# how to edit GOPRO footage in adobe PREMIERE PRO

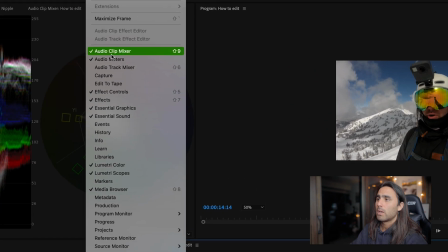[4:06]
If you don't have the Lumetri scopes, you can come up to window, and they're usually in this sort of area here.
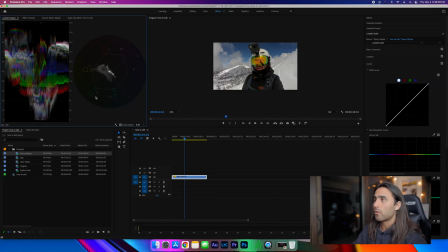[4:13]
You can see Lumetri scopes is clipped on. The two scopes I use for all of my coloring, whether it is the GoPro footage or Canon footage, drone footage,
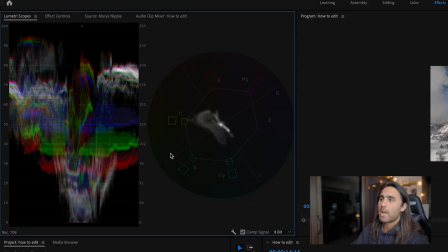[4:21]
is the RGB waveform and the YUV vector scope, these two right here. These may look more complicated than they really are, but this one on the left is basically showing our tonal ranges from all the way bright up here at 100 to all the way dark here at 0, with a color hue in there as well.
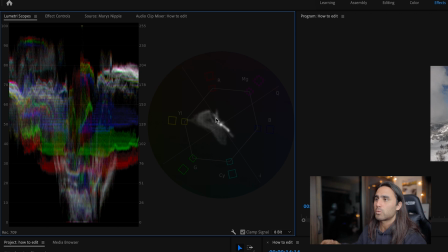[4:38]
And this one on the right is basically just showing the overall spread of the colors, what colors are saturated, what colors are not, and just the general balance of the color wheel. Because I have the GoPro set to shoot in a flat color profile, more often than not, we need to expand our dynamic range. We need to increase the contrast. We need to make our whites brighter, our blacks darker, and just overall increase the saturation. Luckily, the GoPro footage is relatively easy to color, and at this point, I've created presets and sort of shortcuts or filters, you could say, to help expedite the process. But I wanna go through one completely manual by hand so you have a feel for what we do to a clip to make sure it has its best potential or just looks the best we can make it.
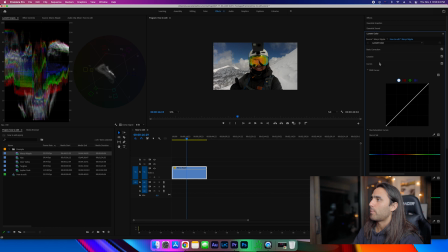[5:19]
So I have all of my Lumetri color here on the side.
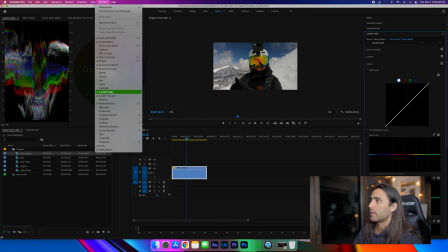[5:21]
Again, if you don't see Lumetri color in Premiere, again, it is in your window selection here, but even if you aren't using Premiere, you can still use these same principles.
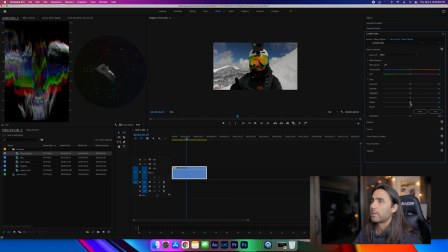[5:30]
For instance, if we start here with the basic correction, I typically start by bringing my white point up, and you can see how the scope on the left side changes. This just reads left to right. So on the left side of the scope is this area right here. This is the light on the mountaintop right here. And this really dark area is in here in the coat.
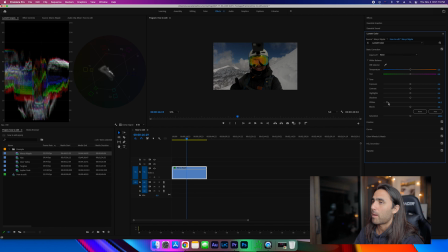[5:47]
So just read this left to right. You can see as I bring my white point up, you can see we start to hit 100. The idea with this is that you don't want anything to ever really hit 100 and nothing to really hit zero. Because once you're in those areas, you technically don't have any more detail, and it just looks either completely bright and washed out or completely dark and just really muddy. So the whole idea with coloring is that you want to kind of maximize the area here and push things to the edge of each side, if that makes sense.
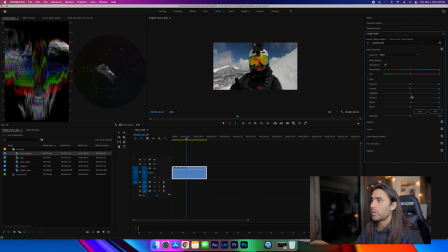[6:13]
Now each clip is different depending on your lighting scenario and what exactly it is you're shooting, so you can't necessarily apply these settings to your clips and expect the same results. But if you think through this stuff, it's honestly pretty simple. So if we just bring our whites up a little bit here, I might blow out the light on the mountain a little bit because again, that's not really important in this case.
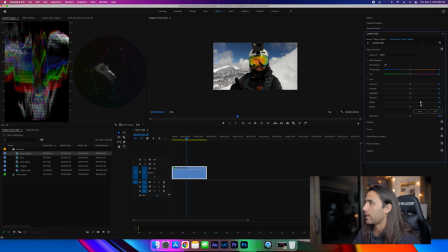[6:33]
So I might just bring these up a little bit in here, maybe to like 40. And I'm doing this off the cuff right here as we're going along. I do see that my coat is pretty dark, and you can see that here in the scopes. So if I bring up my shadows a little bit, you'll see how that detail really starts to get relieved.
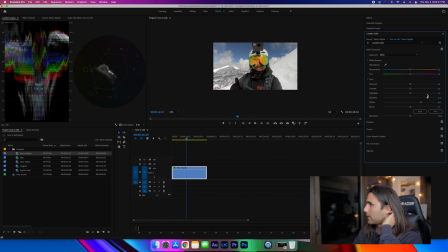[6:48]
And you can see my coat, you can see my backpack, things like that. If you go too much, it starts to look too washed out and just fake. So I think there's a fine line in here. If we come up maybe to around 40 as well. And then because we lifted the shadows, just to keep our contrast in there,
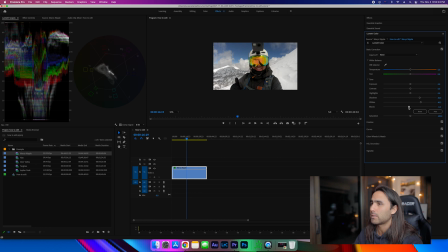[7:04]
maybe if we bring our black point down just a little bit, again, we don't want it to really touch zero. So I think maybe somewhere right in that range. I didn't really do much to it, but that's kind of where we're at now. And then I might just add a little bit of contrast here to add some more juice to it.
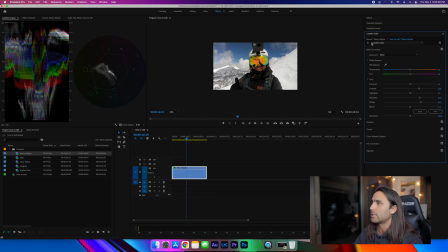[7:21]
I mean, you can see just by those four sliders, if we enable and disable Lumetri color, that's what we started with, and this is what we're at now. So it clips a little bit brighter, a little bit punchier, and I think overall just has more range and detail to what you would see with your eye. So the last thing I wanna do here, just in this basic tab, is just increase the saturation.
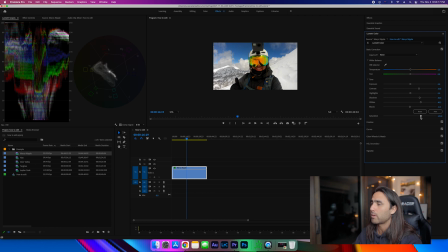[7:38]
Typically with GoPro stuff, I find like 140 works pretty well, but you do have to be careful with the skin tone. You can see, I think the skin tone is a little bit hot, a little bit too orange, but we'll fix that later on. So let's just start with 140, basic correction. The white balance looks good. The snow looks nice and white because we set our white balance. Maybe I could cool it down just a skosh in here. But again, before, after.
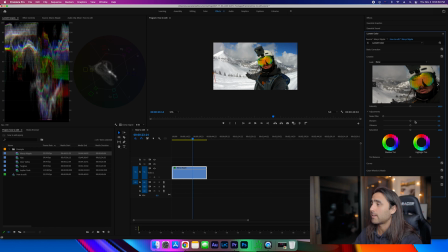[8:03]
If we move right along down here, really the only thing I do in creative is add some sharpening. Because I turn the sharpening down on my GoPro, I do add about 30 to 40 sharpening.
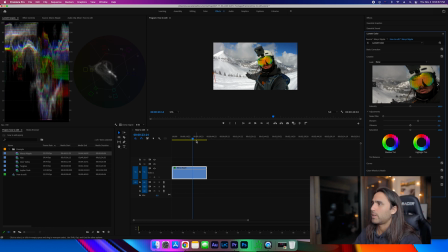[8:12]
Just, I don't think it does too much, but that way we can just make it so it's not as soft with the GoPro. The curves here is a big section that can be kind of confusing, but again, it is the same thing kind of that we just did up in the basic correction here. This basically just controls your brightest values and your darkest values and everything in between. So if I pull this top point here, you can see how the whites just get absolutely blown out.
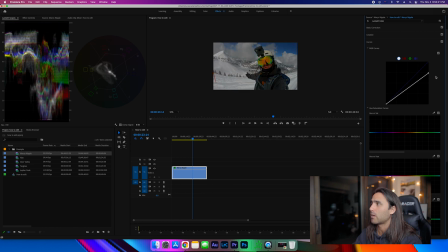[8:35]
And if I pull it down, you can see how they get darker. Same thing down here on my black point. I can either completely, whoa, come here, crush the blacks really, really dark. I can lift them up and make them almost gray. So again, there's a fine line here, but if we just kind of add a simple S curve is typically what I like to do for the most part. You can see if I go too much, we're starting to lose the detail on my coat. So maybe just somewhere in there.
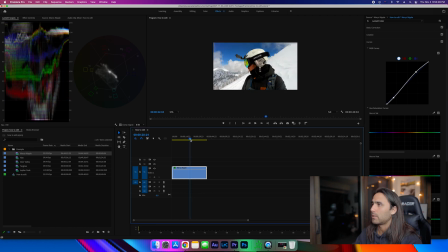[9:00]
I like my stuff pretty punchy and contrasty, saturated, stuff like that. So that's just the style I like to go for. But if I just disable and enable this tone curve, you can see it really just adds some more punch to the overall image. I talked about my skin tone being a little bit too saturated. So this hue saturation curve allows us to do selective color adjustment. So I can do hue versus saturation here, and actually eye pick and go right to my skin tone here. And now if I drag this color down, you'll see all of the oranges in the image are are taking out. So without affecting the sky and everything else, I can just kind of pull my skin tone down just a little bit here so it's not, so I don't look like an Oompa Loompa. Skin tone is definitely the thing that is the most representative of your color. So if your skin tone looks off, everything else is gonna look off. So if I just kind of drop my skin tone just a little bit and just kind of pull some of that orange out, I think that looks just fine.
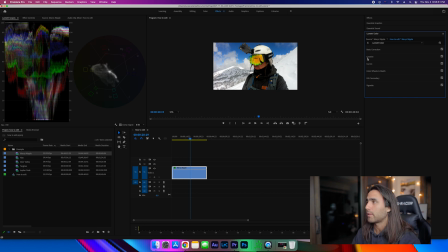[9:54]
And that's really the most I'll do for coloring just a basic GoPro clip like this. I don't wanna spend too much time on it because then you just won't ever get anything done. But again, if we look at a before and after, you'll see how the clip is just a lot, just looks a lot better.
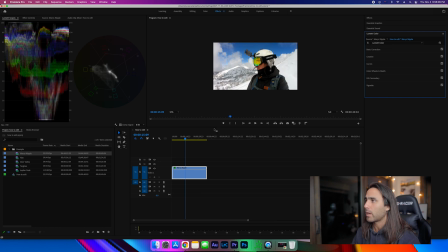[10:08]
It almost looked okay at the start, but you can see once we added these adjustments, now the clip is brighter, it has more dynamic range, it's more saturated, and it just looks more realistic.
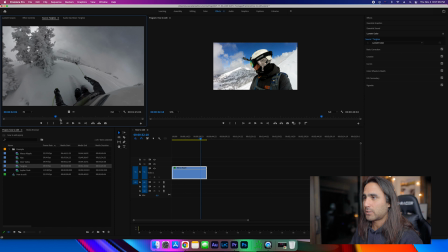[10:17]
So even if I take other cameras and other shots, such as this head cam stuff, if we just select a little section here,
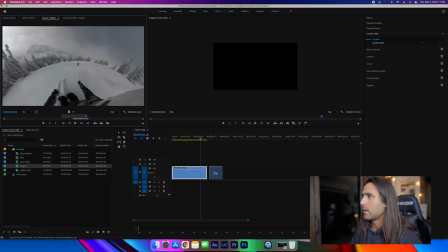[10:24]
and I pull this into the timeline here, and I do the same exact thing, and just kind of mess around with some of these sliders, I can get a very similar look. So the principles are the same. I'm using my scopes here, trying to see where the detail is, where the detail isn't, increasing the saturation here. This clip is a lot different because there's no sun, so the colors are different, things like that. But really, it doesn't matter what clip I take. I can even take this Alta clip of me hiking up
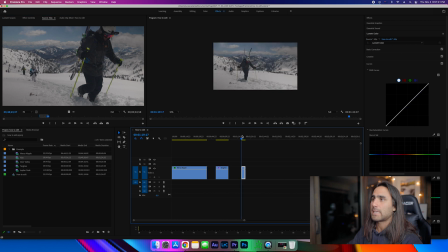[10:54]
the hike here, and do the same exact thing. Again, this Canon clip is super, super flat.
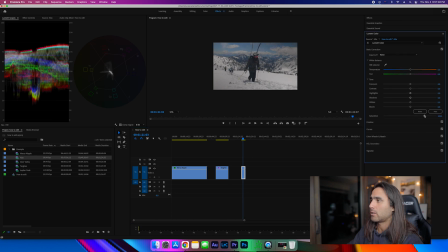[10:59]
So if I increase the saturation here, you can see I start to bring the color and you can see how scrunched up that scope is. So let's really expand the scope here. The clip looks a little warm, so we can kind of bring in some blues here to really hint on the winter cold aspect.
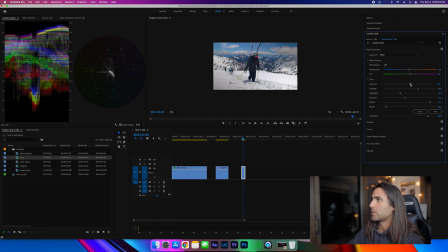[11:14]
And just literally in a matter of a few seconds, we have a clip that went from this, which is super flat, to now something like this. I am clearly rushing through this, and I would spend way more time in making sure the colors are right. But you can see just with a few adjustments, I've taken a clip like this and brought it to this,
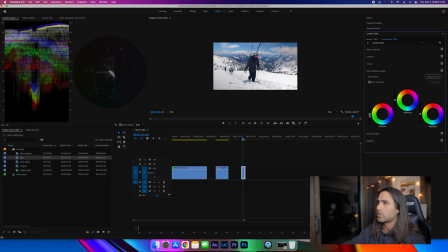[11:33]
using the same principles of just maximizing our dynamic range and making sure our colors are where we want them to go. One of the other things I really love to incorporate into my videos, whether it's my ski videos or not, is something called speed ramping. This is essentially when a clip goes from fast to slow and back to fast motion again, or from slow to fast back to slow. Doesn't really matter. Now, because we shoot everything at a high frame rate, either 60 frames a second or even 120 frames a second, we essentially have extra frames to use when we're editing in 24 frames a second. So if we are shooting in 120 frames per second, we have 5 times the amount of frames that we need to fill the 24 frames per second timeline. If we're shooting in at 60 frames per second, we have nearly 2.5 times the frames that we need.